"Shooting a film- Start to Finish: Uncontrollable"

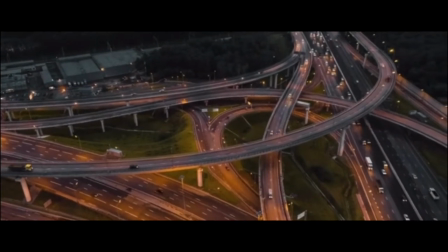0s
yo dimitri here if you're new around here we make films and we talk about how i made them well welcome to my third shooting a film start to finish video
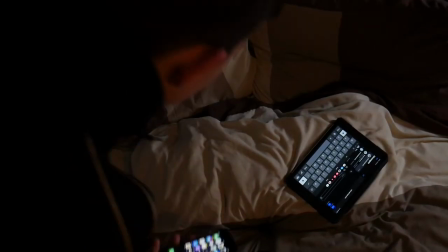13s
i'm gonna be breaking down how i shot my short film uncontrollable
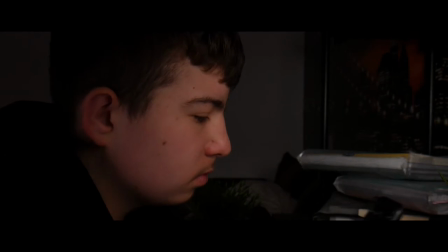19s
if you haven't seen it yet check it out link below and at the end of the video
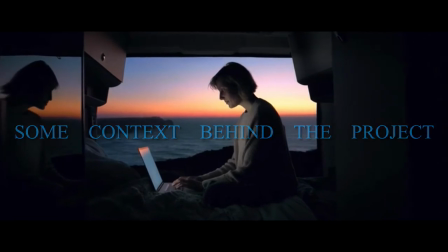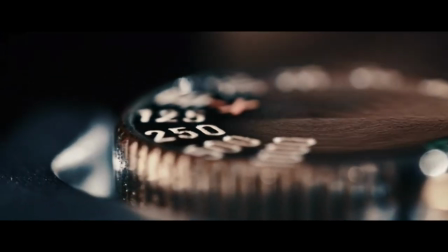31s
coming into this short film i knew that i was going to be focused on three aspects which are
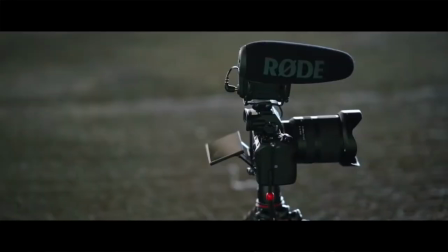35s
composition framing and lighting for
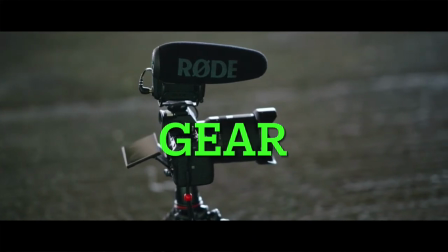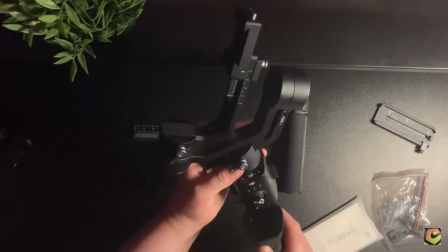46s
gear i used the panasonic lumix g7 egi ronin se not sure the name exactly but i think it's a velvon
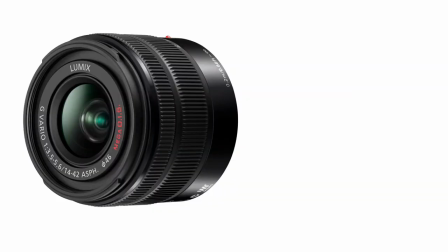54s
tripod lenses i used the lumix 25 millimeters and the kit lens so
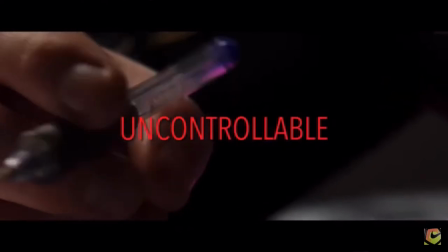66s
for scene one i knew that i was gonna have to start the film off with music because if
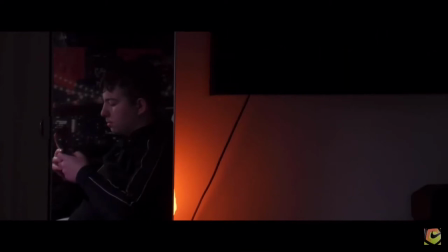72s
If I didn't start off and went into the story it wouldn't make sense and just to give the viewers some perspective on what's happening on the story.
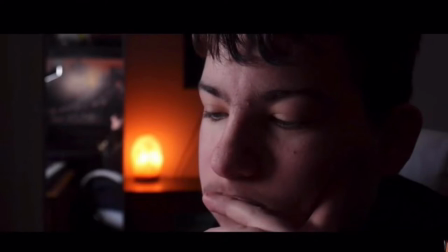79s
For the lighting of this exact shot I used a light as you can see in the mirror
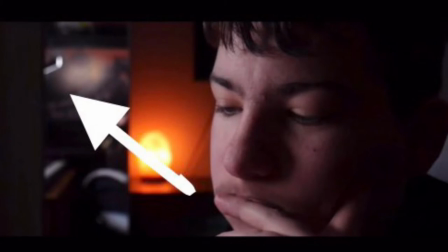84s
it was facing towards the wall and then that's basically smoothing out my face.
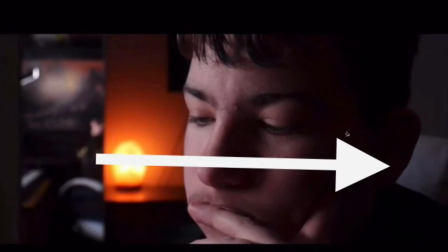90s
And then for backlight I used a lamp which was facing to the chair as you can see behind the chair is fully lit and then
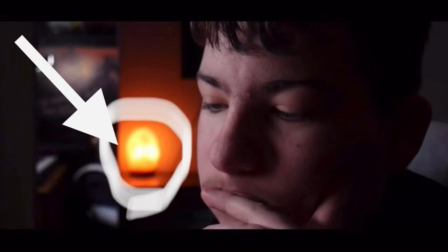97s
behind as you can see there's like a orange slot lamp which I turned on to give a bit of backlight. a lot of backlight and depth if you look at all my other short films most of them don't have depth what i mean by that is it's just a flat image like there's nowhere to look at i used wide shots and that's it basically most of them mostly most because i have no idea what the other shots were but that's not the only reason i added that i added that because i wanted to focus on depth for the short film that was the most like priority i wasn't focused on the story that's where the story came out so weak i wasn't focused on anything else just the depth in this short film
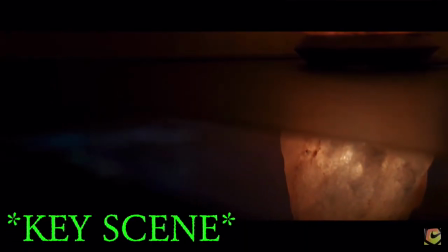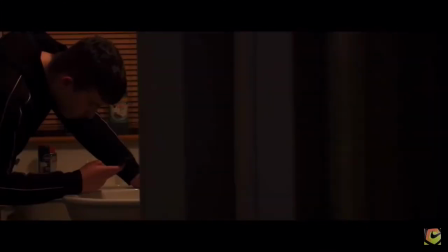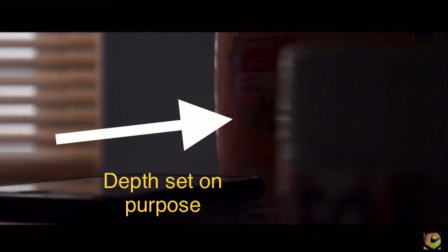146s
here's a good example of the depth that i was talking about as you can see i placed those bottles of cream or whatever they are on the right
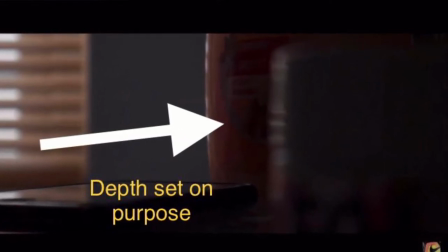154s
hand side so it looks more natural and feels more homey here are my camera settings for this exact shot this is how i got this
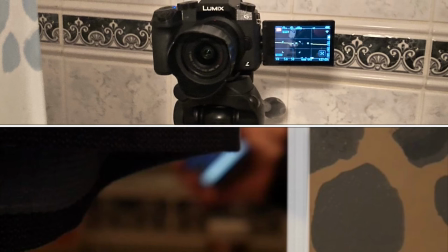163s
shot yes i put my camera in a bathtub this